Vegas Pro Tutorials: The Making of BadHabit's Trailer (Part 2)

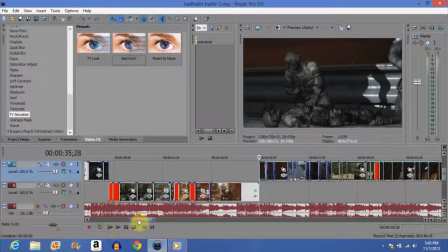So right here we have Sam Fisher, we got Splinter Cell, and we got this really short beat.
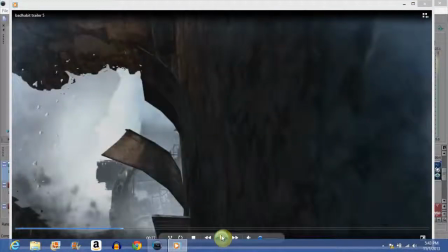Here we go. Dun, dun, dun, dun, dun. Really short and precise.
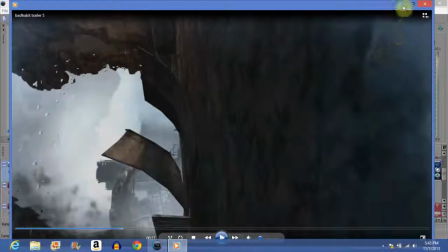When you have short and precise notes like that, you usually want to go with a fade in, fade out effect. And all you do with a fade in, fade out is very simple.
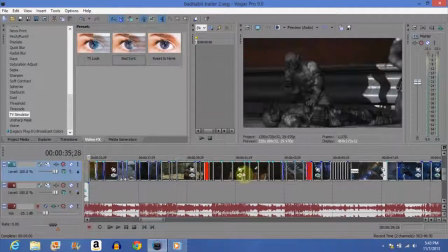I'm just going to show it right here. Come on, Vegas. Why don't you get moving? I know I'm probably talking really fast, but I'm trying not to make this video too long.
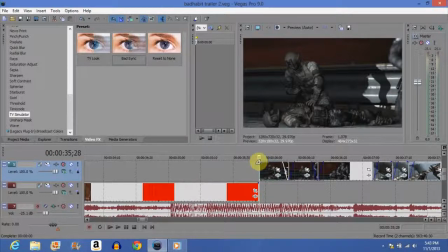All you do is you go to this little tiny blue triangle and you drag, and there it is. That is your fade in, fade out to black. That is all it is. Now, what I did here is very important.
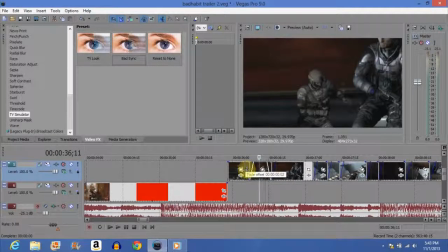I put fade out right here at the end of this clip and fade in on this clip, fade out here and fade in. And then you'll notice that I only did fade in for the rest of them. The reason why is because this is going to be drawn out ever so slightly longer, but it's going to be more prominent. So if you're going to be doing a series of the same effect, it can get monotonous,
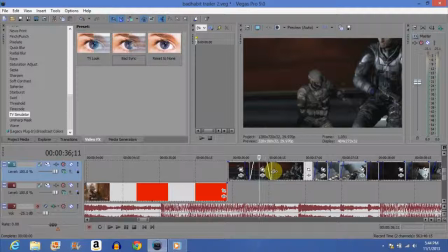of course, if you do it too much and if you don't mix up the clips. But the thing is if you want people to notice it, notice that you're going with that beat, make the first ones prominent, and the rest of them, even though they're shorter, will be pretty much just as prominent because they're expecting it.
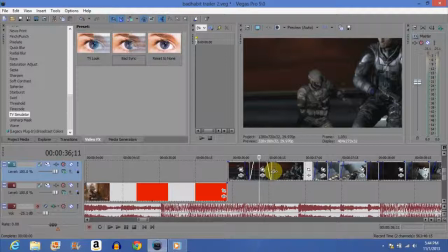They're subconsciously expecting it. They hear the dun dun dun dun dun, and they see those first 2 or 3 slightly dragged out more fade-ins, fade-outs. They're expecting to see that the rest of the time. And you want to make them shorter because you want to make them as short as possible because you don't want it to flash too long because it detracts from the clip.
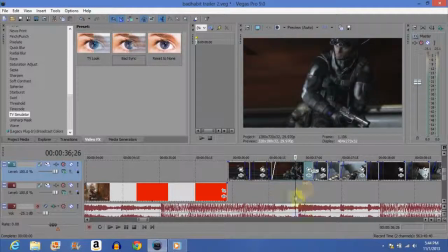So you want to make it as short as you possibly can with them still seeing it. And to do that, you make it really short and you make the first 2 more prominent.
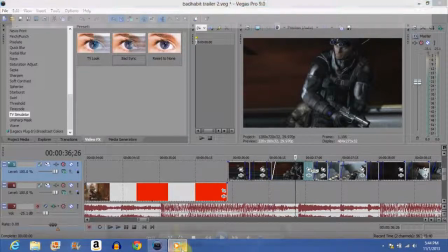So let's move on a little bit.
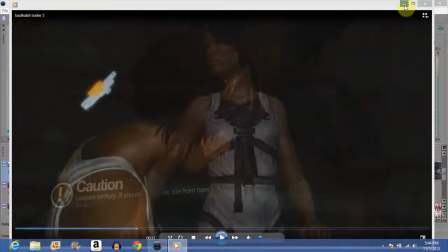Now you're probably hearing in the back, wow, wow, something like that, the bubble effect. I did not do that because it's going slow right now. It's going pretty slow. And we want to introduce everything. And we want the viewers to be able to see it. Just do not, like with your introduction, try to think of it this way.
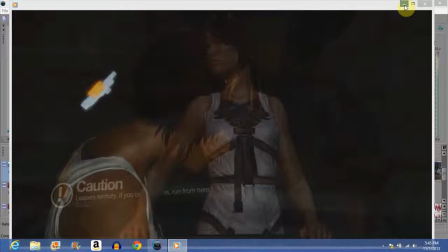You do not need to have every single video effect go along with every single beat and every single note. You don't have to. You are introducing what the channel is about. Once you've introduced what the channel is about, go crazy. Go absolutely crazy. Now this one is a little strange. This is called opacity. I basically have 4 tracks that I used.
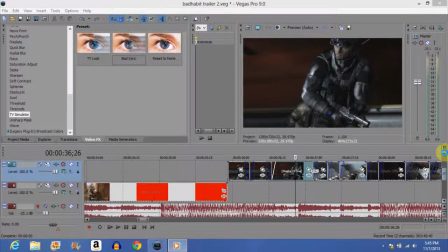Let's move up. Come on, Sony Vegas. You're going really freaking slow. Okay. Very nice.
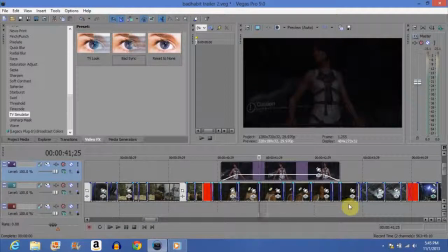This is opacity. Typically when you use opacity, it depends upon how dark or how light the clips are. But here's how you do it.
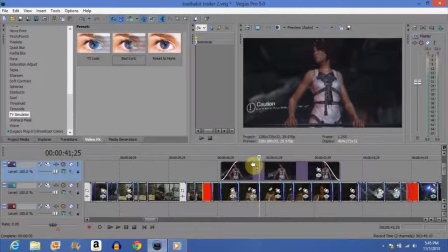All you do is go to the top of the clip and you'll see, look, it's got a little pointer finger. Click, hold, and drag down.
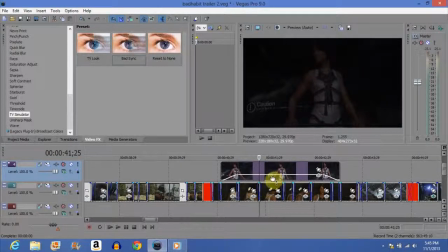Probably to about 30% is probably about where you want to go because then you can see both. Here's the reason why I chose this. First, obviously, I chose it because I just automatically save because I am paranoid.
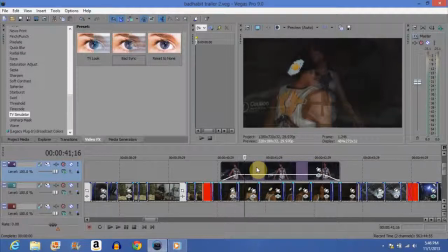Is because it's introducing another game that is on BadHabit's channel. It's also introducing a character, too. So you'll notice that most of these, all around here, is introducing characters and stuff, and introducing maybe like a monster like on here.
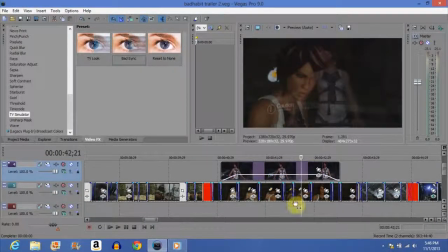But the look on her face is almost, she's got this glazed look in her eyes. And it's almost like she's contemplating. And to add to that contemplation, I used a scene of like calmness where she's sitting there on the railing, and she's like gazing out at the city.
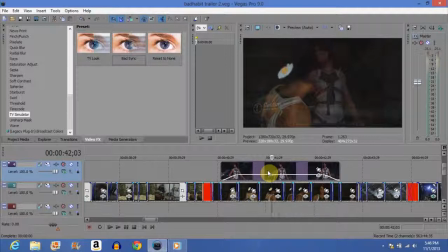You don't see the city, but she's gazing out at something. She is enamored by something. And so I took that glazed look in her eyes and stuff like that, the look of contemplation, and I mixed it with a look of, I want to say, fascination and awe at what she is seeing.
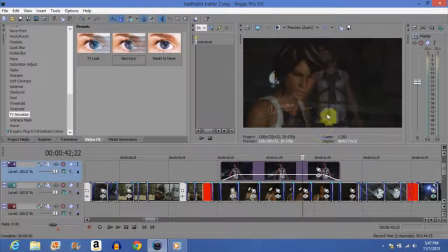And also with opacity, make sure that these 2 characters are not on top of each other, obviously, or you won't be able to see them anyway. But having one zoomed in, having one clip zoomed in on her slightly more than another, always works better with opacity.